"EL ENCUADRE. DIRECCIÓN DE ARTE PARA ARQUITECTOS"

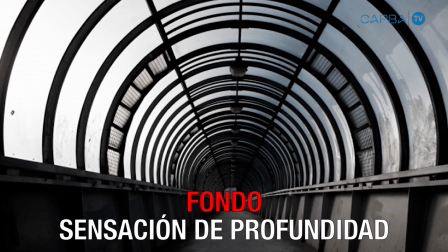4:05 El fondo ayuda a generar la sensación de profundidad incentivando a la mirada a desplazarse entre una zona y otra.
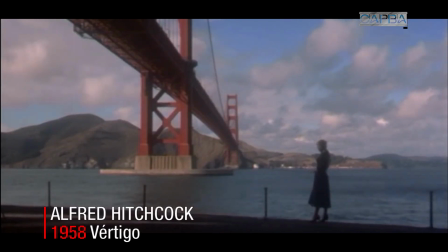4:13 Esa sensación se incrementa si las zonas se encuentran unidas por algún elemento, como por ejemplo las líneas de un camino o un tendido eléctrico.
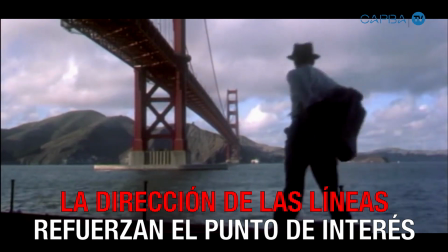4:23 Las líneas, sean visibles o no, ayudan a que la mirada del espectador recorra la imagen hacia el punto de interés.
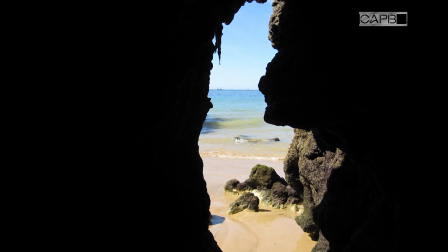4:30 Otro recurso interesante es reencuadrar la imagen recurriendo a marcos naturales ofrecidos por la arquitectura o la naturaleza.
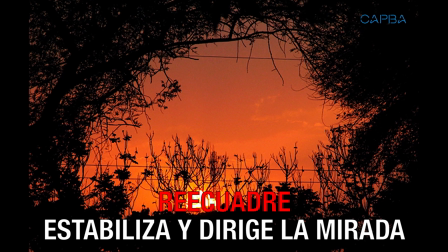4:38 El reencuadre no solo acentúa la sensación de estabilidad, también ayuda a concentrar la mirada en el centro de interés.
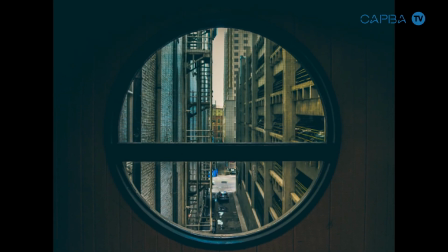4:46 Conviene utilizar solo uno por imagen, para no distraer la atención de lo que se quiere comunicar.
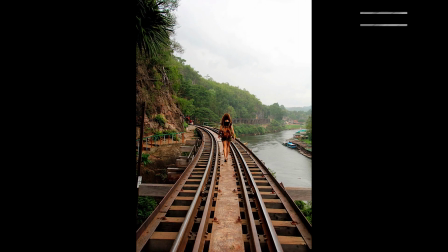4:52 Es importante conocer las reglas de la composición porque ayudan a dirigir la atención y generar la sensación que deseamos transmitir,
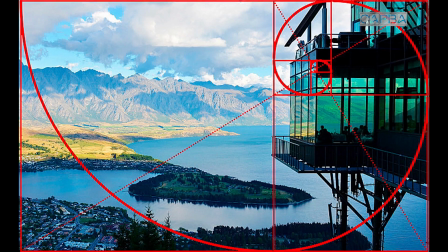5:00 pero no olvidemos que abordan en cuestiones estéticas que son subjetivas y que a medida que las conozcamos pueden ser transgredidas.
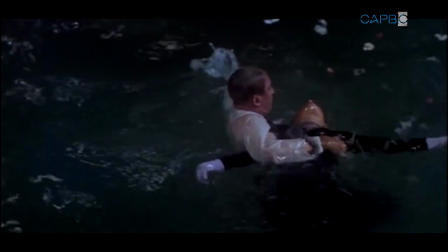5:07 Hasta aquí llegamos con la primera etapa del curso de dirección de arte para arquitectos.
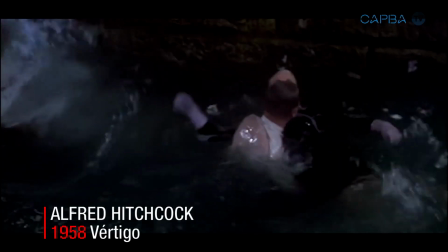5:12 En una próxima etapa vamos a profundizar en los temas vistos y abordaremos nuevos como el sonido, los textos y otros.
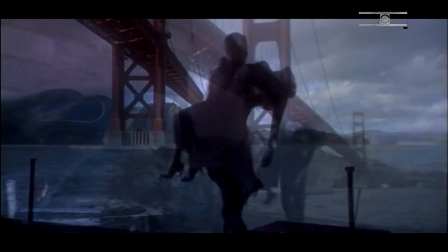5:20 Le invitamos a visionar y realizar los trabajos prácticos sugeridos por el presente curso online y gratuito ofrecido por el CADBA TV.
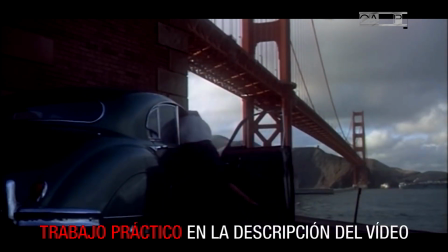5:29 Encontrarán la tarea final en la descripción de este video